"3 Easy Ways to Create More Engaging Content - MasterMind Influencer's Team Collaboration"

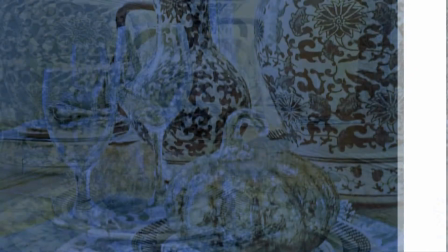Hi YouTube, this is Danielle, the domestic scientist,
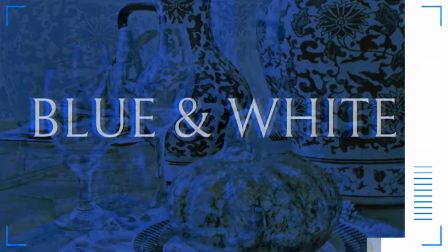and in today's video I want to share my top 3 tips for keeping your YouTube video visually interesting. So let's get started.
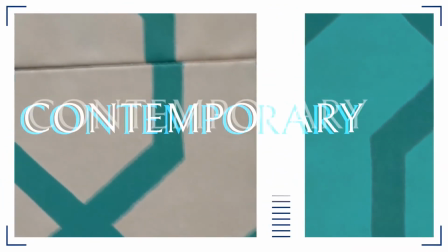So as most of you know, you have to grab your viewers' attention within the first couple seconds of them playing your video,
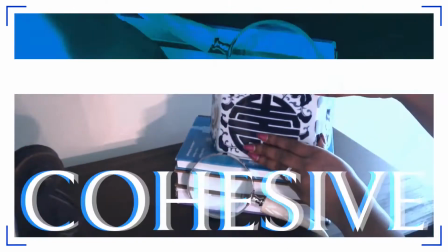because so many people will click onto a video and then quickly decide that they don't want to see anymore after the first 15 seconds or so.
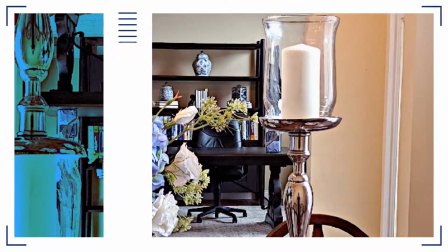So what you want to do in the opening of a video is to really give them something in the beginning that keeps them engaged.
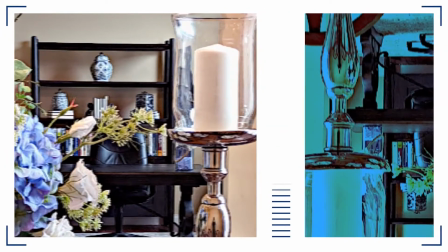And a lot of what keeps people engaged is seeing lots of movement on camera.
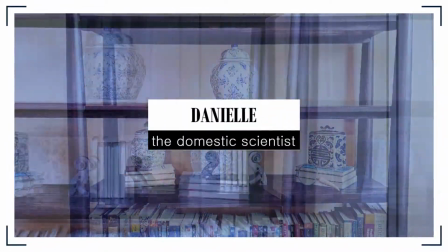So when you think about television commercials, there are breaks in between shows that people want to see.
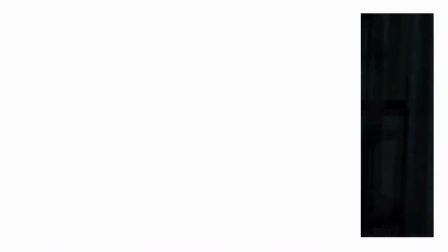But if you watch commercials, oftentimes there's lots of rapid movement on the screen that keeps people engaged,
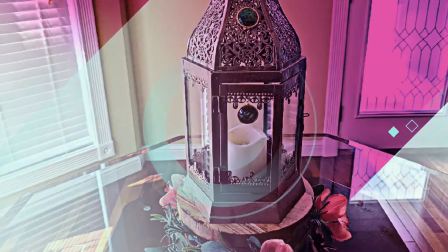so that they're really tuned into what's going on the screen, and they're less likely to want to get up and do something else.
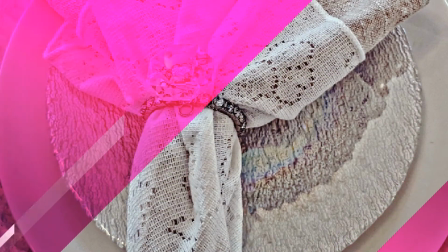Now, while it doesn't keep people chained to their seats, it certainly can make a lasting impression on the viewer.
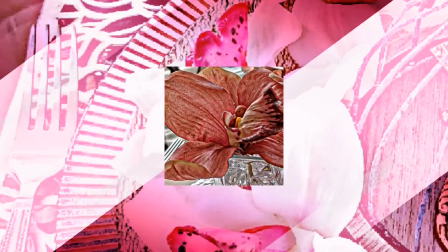So I want to give you my first tip for how I really try to keep my viewers engaged, and that's by using intro videos.
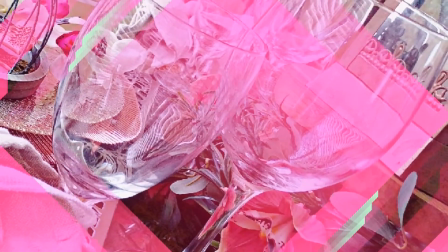Now, you just saw my new intro.
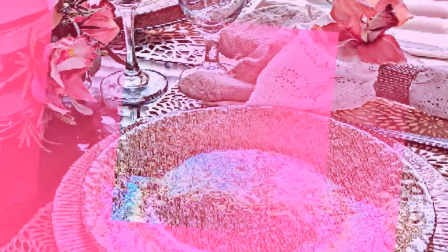For those of you guys who have been following my channel, I did just release a new intro video for my channel, and I posted it to YouTube independently.
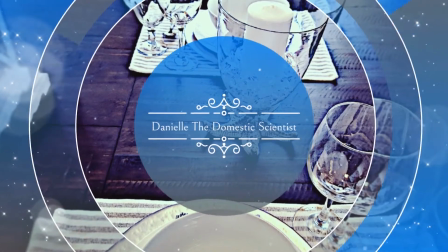Now, I had initially, when I started doing my YouTube videos, I was using an intro just at the beginning,
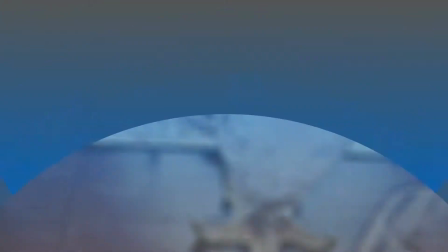and it was the same intro every time, just like our favorite television shows have their general openings,
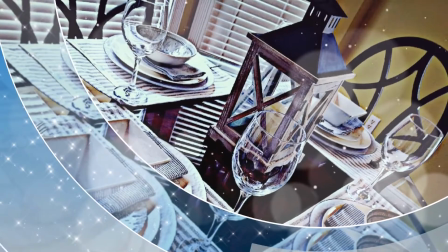and we kind of get used to seeing it all throughout the season.
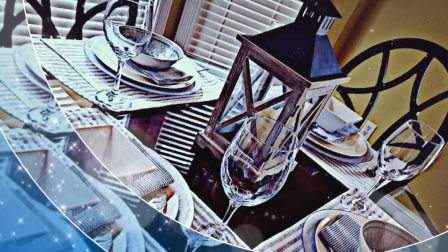But then what I started doing was I started making a separate intro for certain videos, and that really was dependent upon a couple of factors.
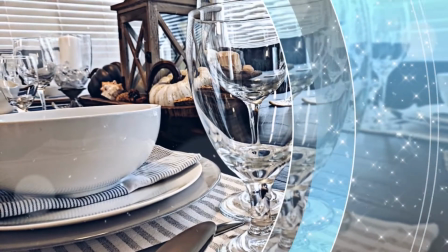So for example, if I had a table and I really wanted to have an intro for that table and everything,
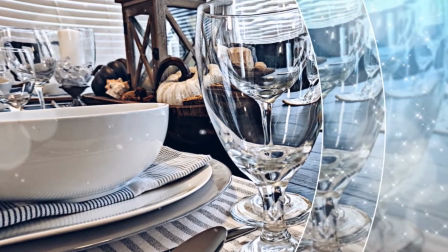like what you're seeing on the screen now, this is a specific intro that I did for this table.
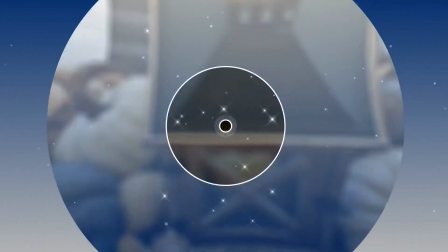So instead of playing my normal intro that I was doing for every video, I made a unique one for that particular table.
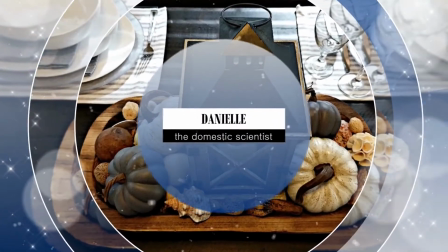And what it did was it showed you a little bit of the outcome of what you're going to see in the video.
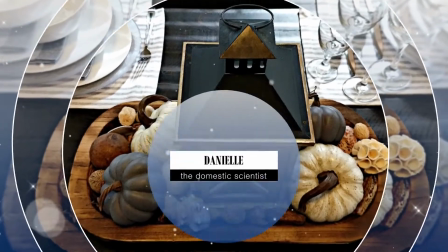Now, there are 2 ways of doing these type of intros.
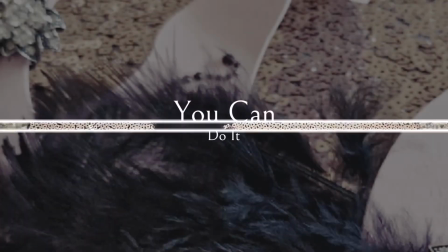You can do an intro like this and put it on the front of your video with just the music and all the transitions happening on the screen.
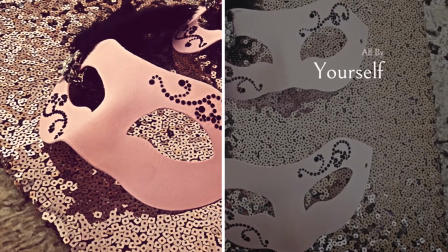Or you can do your voiceover when you talk about what your video is actually going to
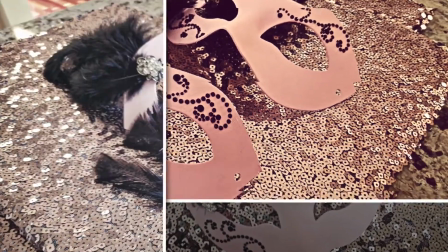be about while the music is playing and people are viewing your final products.
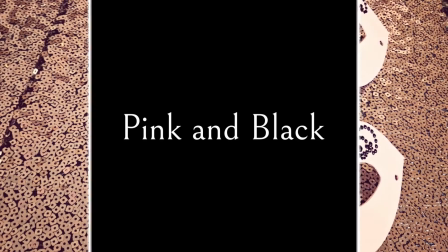Now, one of the reasons why you want to do an intro in the beginning, if you can, is that when it comes to decorating or creating something,
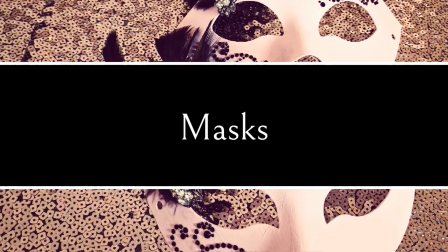oftentimes people want to see what you're going to make so that they know that it's worth seeing you do.
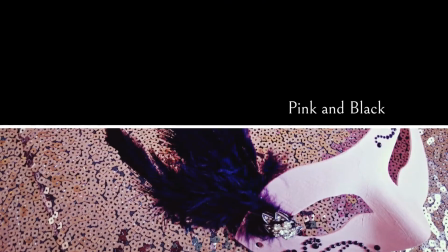So, for example, if I'm going to do some sort of a DIY or decorating video,
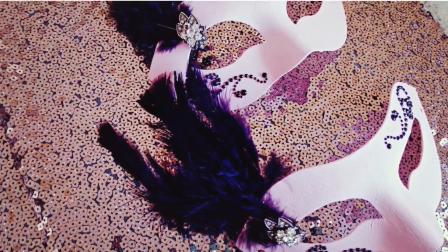sometimes people want to see that they actually like the final outcome before they learn how to do something.
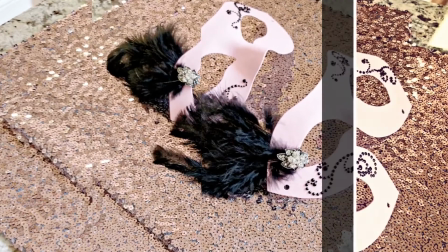Because why would you want to watch somebody teach you how to do something if you don't actually like the product that they're producing?
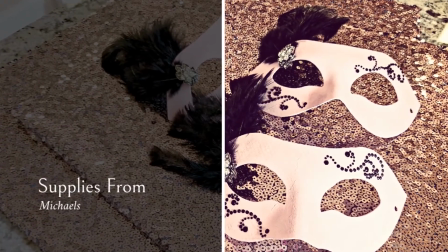Now, for me,
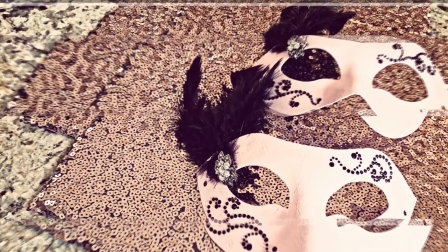I found it a little bit challenging because I tend to think of making my YouTube videos in terms of a progression. I like to start from step 1 all the way to the end and then show you the big, final product at the end.
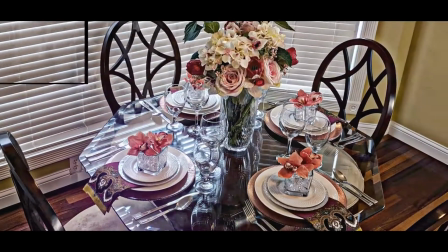Whereas what I am starting to learn with YouTube is that there are a lot of instances where
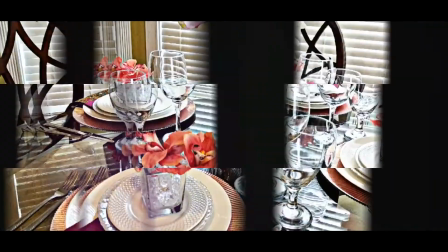people want to see the ending first and then they want to see you go back from the beginning.
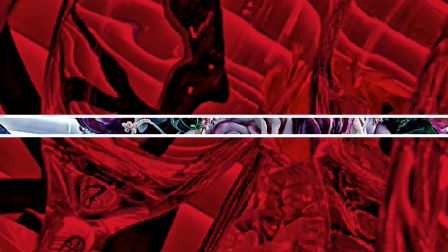So I think it's a little bit difficult to wrap your head around this whole spoiler mentality on YouTube.
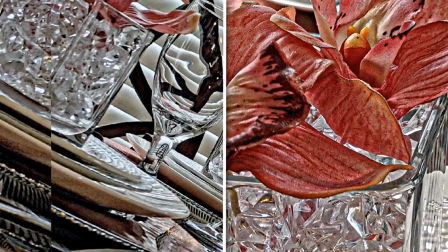I don't recommend that if you don't want to do something like that, that you just do all of your videos like that.
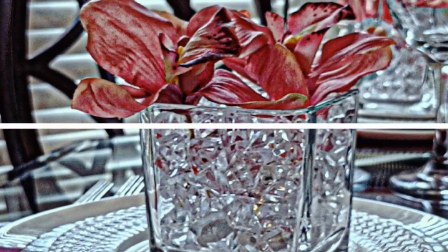I think if it's something that you're interested in trying,
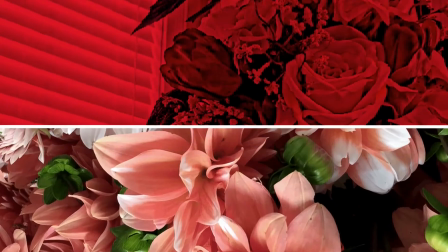do it for 1 or 2 of your videos and kind of watch your analytics and see how people respond to doing these dynamic openers.
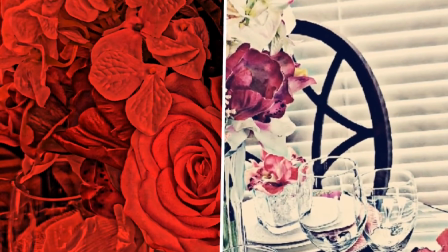So like, for example, I have this quick intro and it keeps your eye engaged, but all I'm doing is displaying a desk.